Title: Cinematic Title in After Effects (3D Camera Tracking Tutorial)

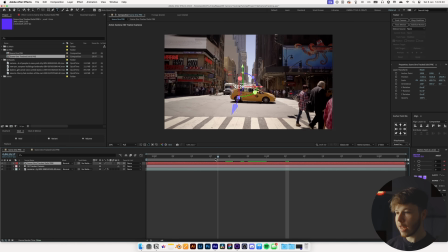And then we can go back, and now we can see we have this text tracked in exactly where we had the solid.
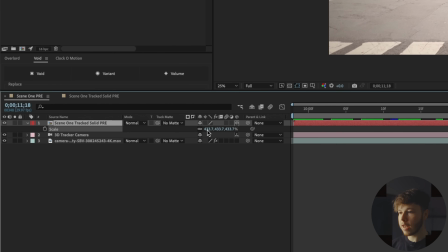We can hit S on our pre-comp folder and scale it up if we want it to be any bigger, kind of like that maybe.
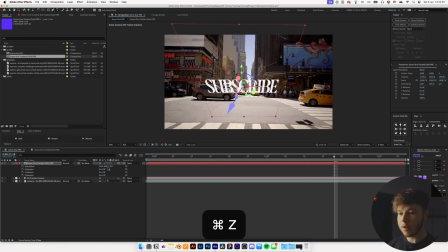And then hit R, since it is a 3D layer, we can mess around with the rotation of it, and let's get it a little bit more flat looking, just like that. And that is the first step of creating this little bit of text. Now the next step of actually making this feel like it's actually a part of the scene is doing just a little bit of masking and rotor work.
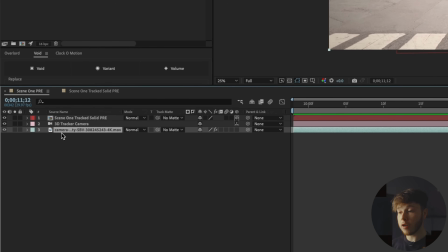And to do that, I'm gonna take my background layer and duplicate it and just move it up.
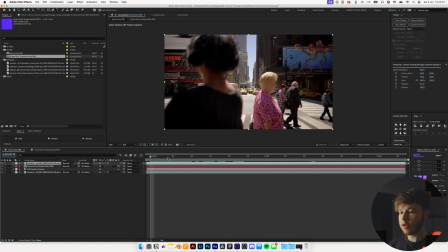And in this case, I wanna track these cars out just so we can put the text kind of in the middle
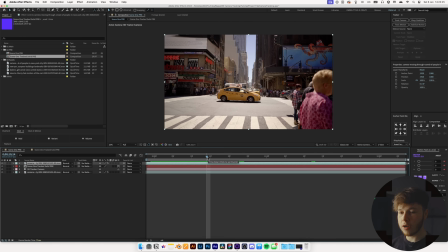ground, so we have some foreground, middle ground, and background, which is just going to make it look more cinematic.
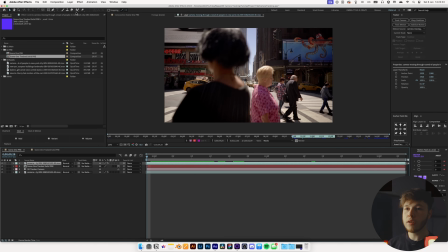So if you double click on your source layer, it'll bring up just the layer controls, and then you can hit the rotor tool, which will be up here, and then you can start masking. So in this case,
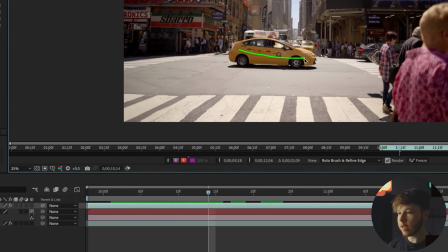let's start with the taxi. I'm just going to draw over the taxi here and see kind of the results that we get.
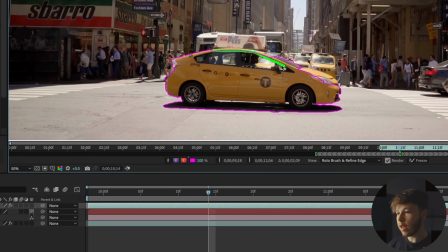Neewer After Effects should be pretty good at getting this pretty spot on. And it's just a simple task of kind of masking out and subtracting.
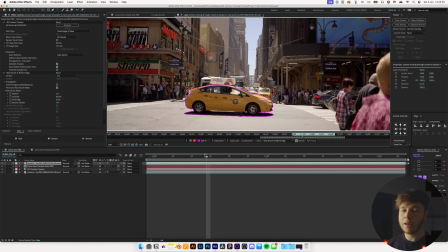And then in this case, I started in the middle. Usually you want to start in the beginning, but then I'm just going to hit Command and use the arrow keys to go back and forth between the frames, just to make sure that our masking looks pretty good. And I'm just going to do that ever so slowly, frame by frame, and kind of adjusting like right here, maybe just a little bit.
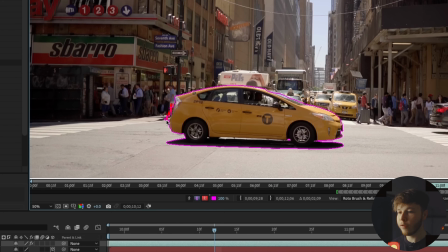And then you can always hold Alt, which is going to remove from your selection. So if it messes up a little bit, you just do that.
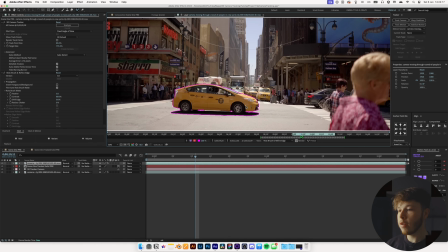And then you just want to move through the composition and make sure that the tracking is pretty good.
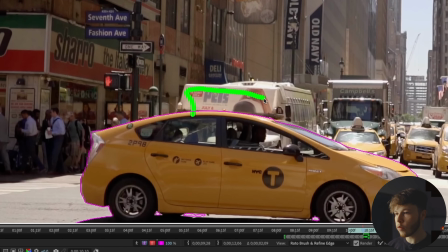Like here, I can see that we're missing this top sign, which we obviously want in as well. So I'm just going to go in and draw that in and make sure that we get that as well.
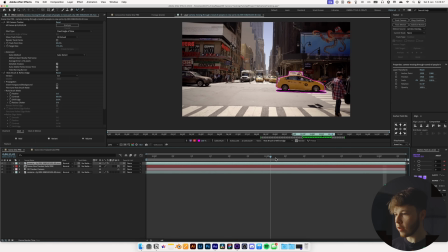And just like that, we now have our little sequence here with the rotoscoping.
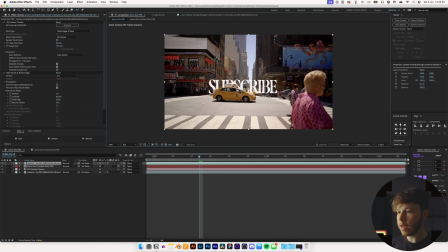And then if we go back into the composition, we can now see that our text is now behind the car. So if we play this back, we'll have this little scene here with the car coming in and being in front of it. And we of course want to do it again. So if we duplicate this layer, or if we first rename it and just name this taxi,
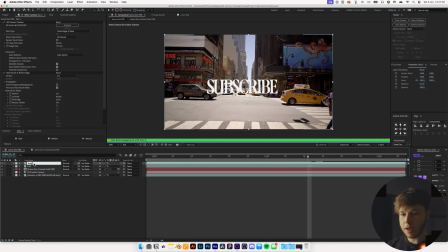and then duplicate it and rename this gray car, I think it is, and then remove the roto brush, and you can even remove the track as well because we don't need it on this layer. It's just extra work that it's doing,
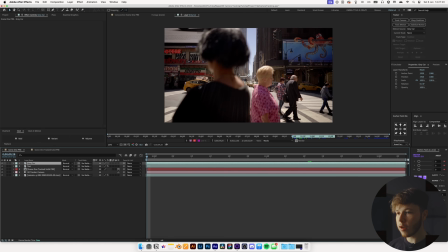so you can remove that and then double click on the gray car layer and go to the beginning of the composition and go forward until you find the frame where it first appears,
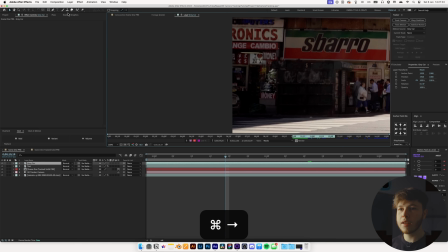right about here somewhere. And again, select the roto brush tool and mask that out. And then we're just going to repeat that process for everything we want to be in front of the text.
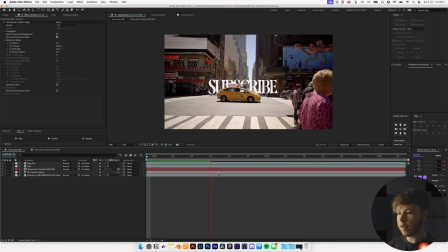That is pretty sweet. And I'll go back, and now we have this taxi coming in, and then we should have the gray car coming in pretty soon as well, just like that.
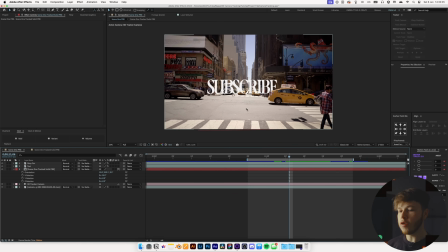That looks awesome. Then the last bit is you can add a little bit of a drop shadow.
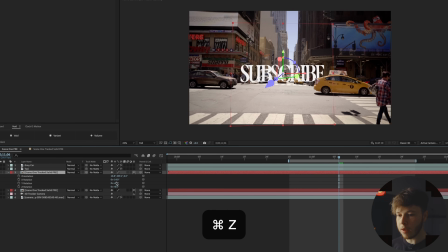So if you duplicate this layer and then open up the rotation, and then we will be laying it flat down like that, and then moving it down.
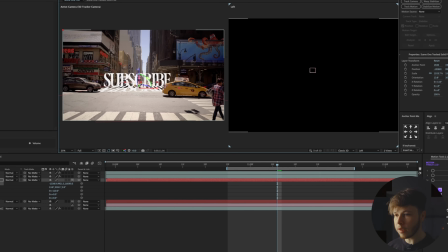Open up the position or the 2-view mode, and let's drag this one just behind just a little bit,
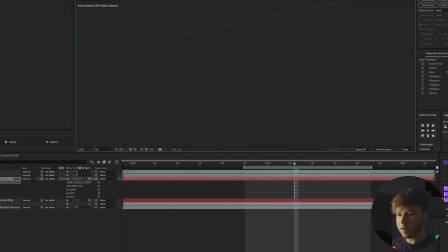drag it back like that, close that up, and then we will go to fit, and let's change the color of this.
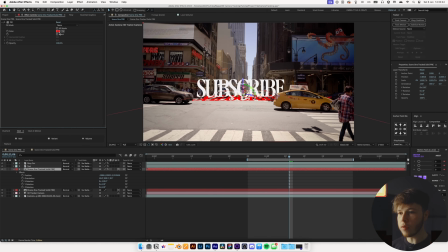So let's add a fill color and change that to a black, kind of like this. Add a little bit of a false box blur, and then decrease the opacity of the layer a good bit like that.
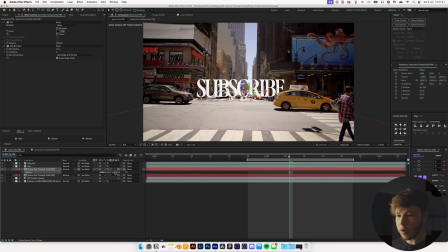And then you can always go in and mess with the position if you want to get it kind of where you want it to be, and that just adds just a little bit more realism in there, maybe something like that. And now we have this nice little text in the background, just something super subtle.
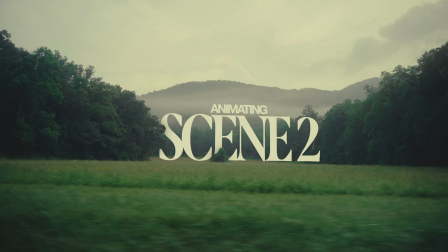But that's it for scene 1. So we can close that up, and then we will want to go into our second scene, which will then be this nice little building.
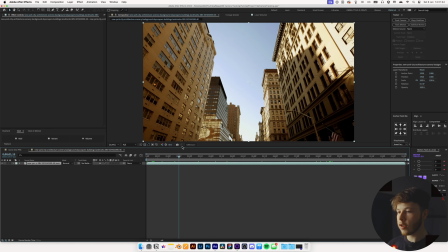And again, you want to drag it into the composition thing. Again, we want to pick a little bit of just a small little section, maybe right about here.
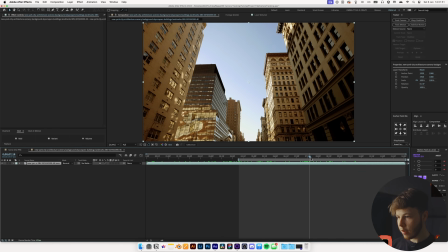Let's hit B and go forward a little bit and hit N. So we just have this tiny little piece here.
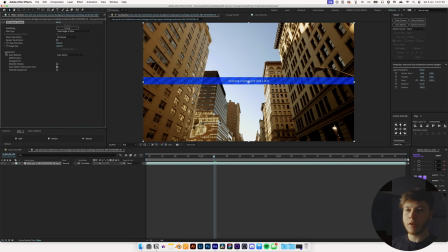Right click on it, trim comp to work area, track camera, go into advanced and detailed analysis, and wait for it to be done. Once again, you can see we get a whole bunch of these points. I'm just going to scale them up a little bit so I have an idea of where they are.